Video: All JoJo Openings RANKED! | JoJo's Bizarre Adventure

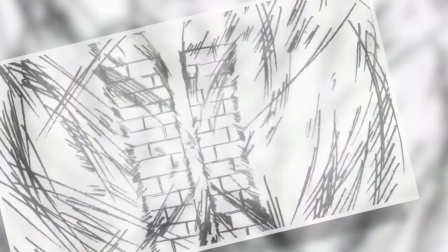4:08 You know, like the ones that get split into six and then the tracking shot through the alley past Remy's face.
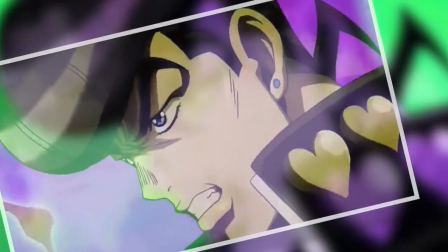4:12 There's a lot of cool movement and some nice unique visual techniques employed that makes Chase really stand apart from everything else that JoJo has to offer.
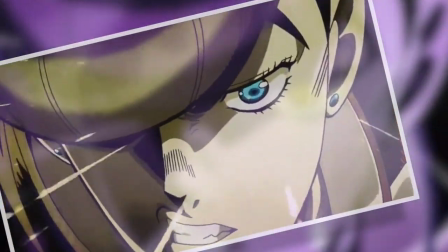4:19 What I did realize as a result of Chase, though, is that I really miss the vibrant colors that had come to characterize JoJo for me by this time, and muting them, whilst definitely cool,
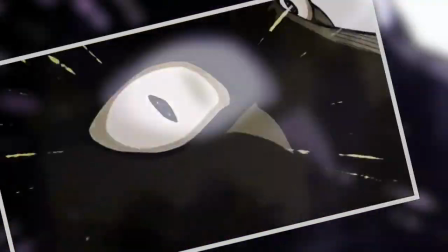4:28 just didn't give me that same feeling I was looking for in the series.
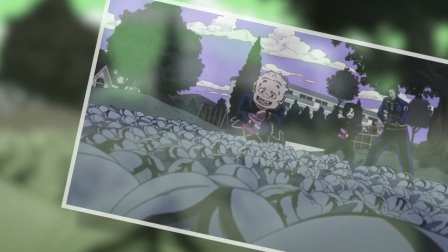4:31 With this intro, JoJo feels like it's lost an element of itself to me, especially in part four, which was generally quite light and chill.
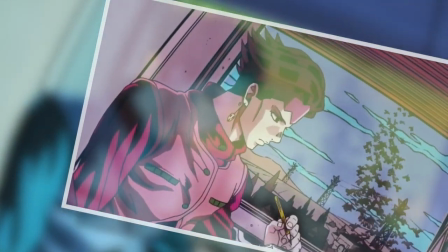4:37 So I think of everything, this is probably the most contextually oddly fitting opening, but I do still love it.
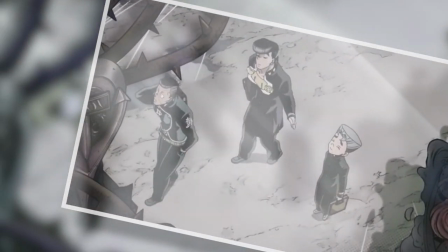4:42 I will also say that the full version of the song is far too short, though I mean two minutes and 20 seconds, just is not enough.
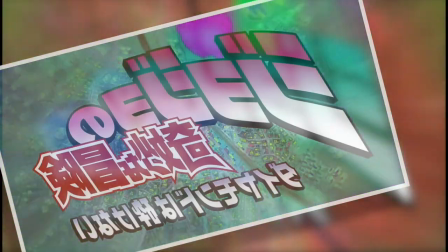4:48 I always find myself wanting to listen to more of it and then it's suddenly over. And so now let's briefly address seventh place, which is Crazy Noisy Bizarre Town EDM version.
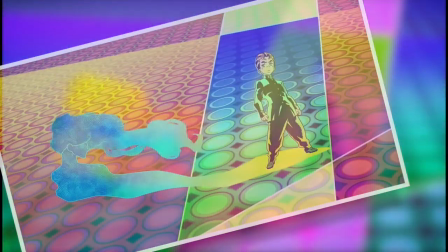4:56 Yay, so copy and paste everything I said about the original, but delete the part about the music and add that this exceptional boost in energy is exactly what I was seeking.
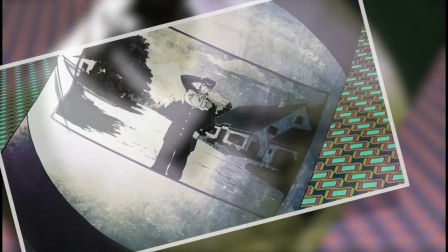5:04 EDM is obviously not everyone's thing, but it does work for me and it adds a whole new layer of appreciation to this opening.
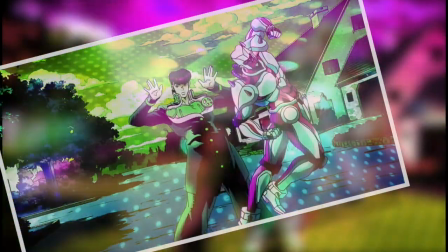5:09 The sound feels so much more full and key moments like the very beginning hit me much harder.
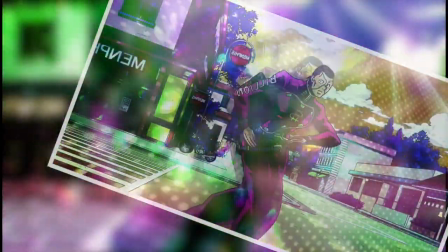5:13 So personally, it is a huge improvement on an opening that I already liked, but I have spoken about it to death at this point, so I think it's time for Fighting Gold.
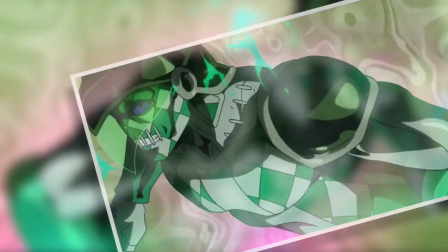5:21 In six places, our first foray into Golden Wind,
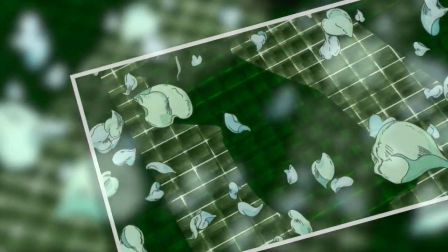5:24 and I actually think this opening achieves what Chase was trying to in terms of aesthetics by muting colors and creating a very serious atmosphere, but it does so much better.
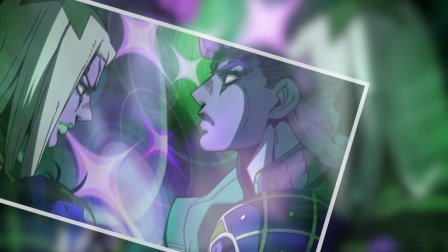5:31 The colors are still vibrant enough to have that true JoJo impact, but the tone of the series, you can tell, has shifted radically from just color in this opening alone.
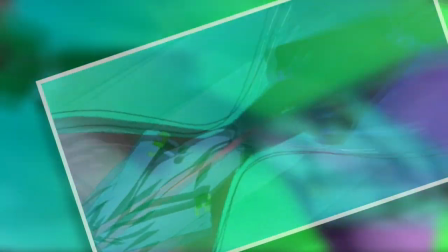5:39 Plus, it does get to take advantage of the Golden Wind art style, which is most certainly the best that the series has had to this point, which makes sense given that it's the most recent,
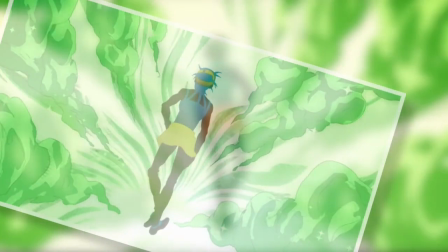5:47 but there's just such a Schmidt quality about it. Lines feel super sharp, shadows provide God-like contrast and the animation is ever so fluid.
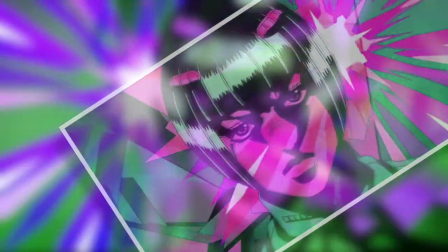5:54 And the song, well, it makes me want to embark on a journey across Italy to become a gangstar. So it does exactly what it needs to do and the chorus is extremely powerful.
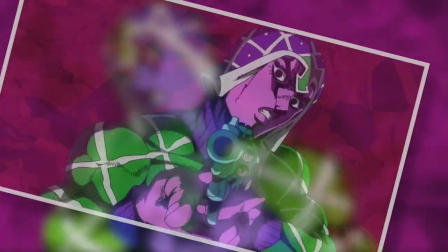6:02 I mean, the first time Fighting Gold gets sung and the music kicks back in, I can just feel it in my soul.
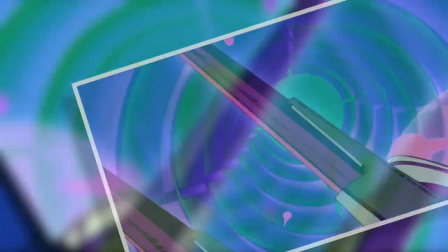6:06 A pretty damn perfect opening and yet we still have five more to go. So now let's step all the way back into part one for Sonichi no Sadame.
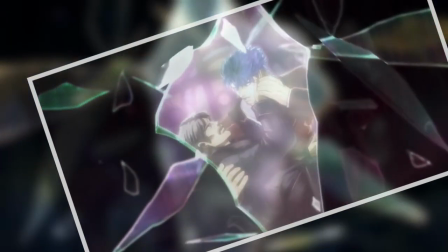6:14 And this is probably one of the more prime candidates of an opening that took me quite a bit of time to adjust to.
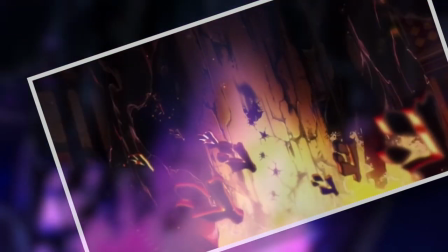6:18 But that's for many, many reasons. Firstly, this piece of music is incredibly bold in its auditory extravaganza.
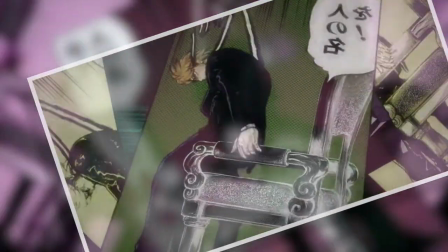6:24 So it can be a bit of an assault on the senses, as is the general art style of Jojo, which has this mixed manga and 3D identity happening.
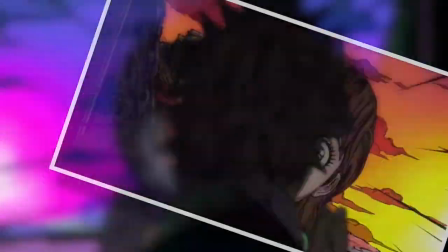6:31 The 3D is probably what put me off quite a bit, especially with parts like the close-up on Erina. However, with that said, this opening is a triumph of anime.
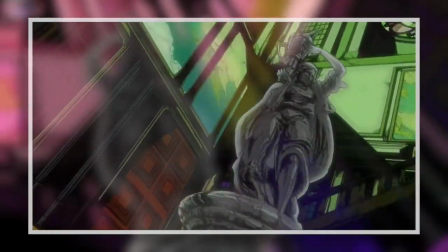6:39 It is a truly captivating piece with incredible camera work, like the statue that spins and then becomes the hand with the stone mask, or even the simplest stuff like Dio jumping off the stairs,
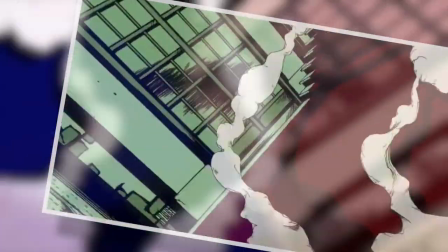6:47 and it all synergizes entirely with the music. Big actions are accompanied by big beats, and I just love it.
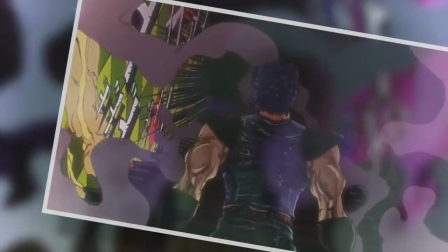6:53 And it only becomes stronger with every rewatch.
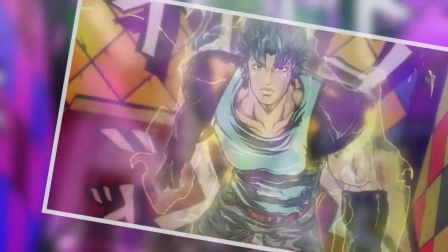6:55 And I should also say that in retrospect, having engulfed all there is of eight parts of Jojo's Bizarre Adventure, I do also really appreciate the beginning with all the manga shots.
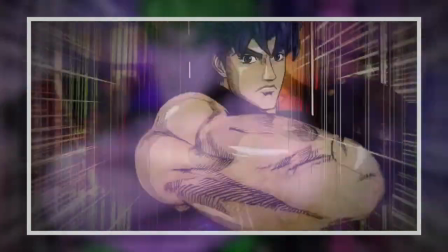7:03 Like I love the little Jojo countdown they do from Jolene all the way to Jonathan, and how things get kicked off in this very first opening.
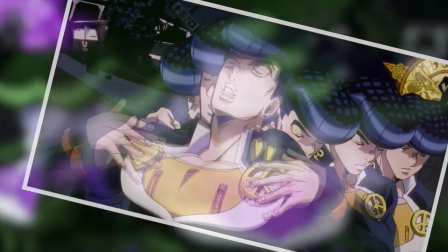7:10 But moving along, it's time for number four, which is from part four, and it will be great days. And I would say this is probably the most Jojo of all of the Jojo openings that has ever Jojoed.
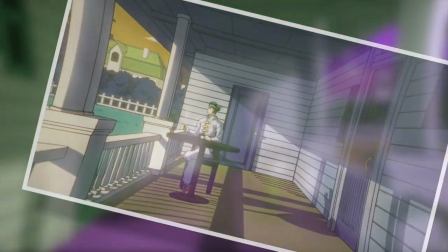7:19 Bright colors, massive cast of characters, cool camera shots, weird stuff in general.
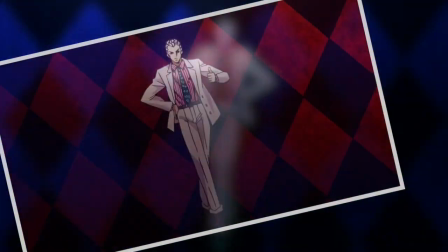7:23 And it is the first example of an opening on this list where the main antagonist gets their chance to take it over with Yoshikage Kira managing to break the fourth wall and rewind the opening,
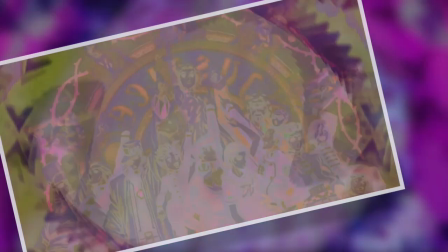7:32 which almost legitimately jump scared me when it happened.
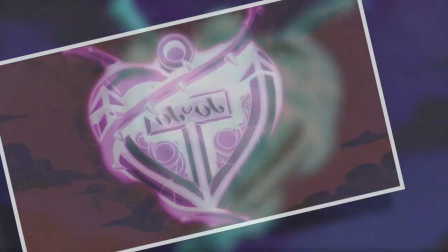7:35 Guess there's a sinister click noise and then a bit of lag before it all starts. and it's all just incredibly unsettling and unexpected of an anime opening.
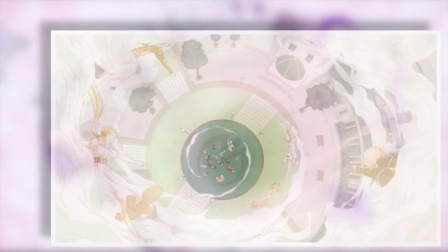7:42 But all in all, there's just something really charming about Great Days to me. It's kind of like a culmination of everything that part four has to offer.
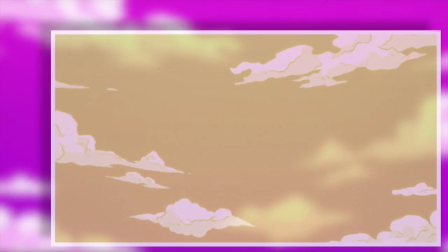7:48 And in a weird way, it felt like a cool natural escalation to the tale of Morioh. It's very weird musically.
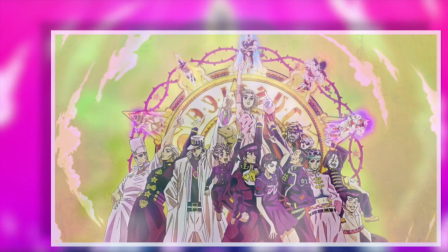7:53 I don't think I've ever heard anything quite like it, nor have I ever seen anything like it. So it absolutely carves its own space in my mind.
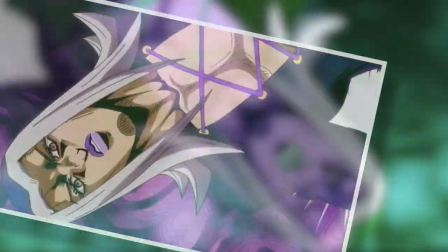8:00 To number three though, it is Traitor's Requiem. And as of right now, it is the final JoJo opening available to us and it's a pretty damn strong way to go out.
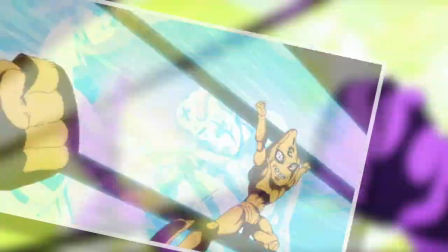8:07 I'll say that.
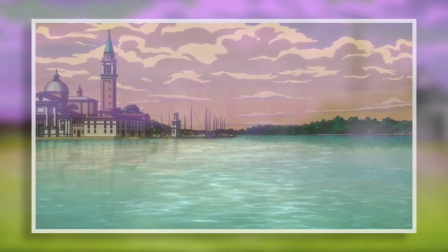8:08 It has this interesting mixture of features going on, one of which is that it begins in a really soft and serene place, which I wouldn't have thought would work, but it did suit Goldenwind quite nicely.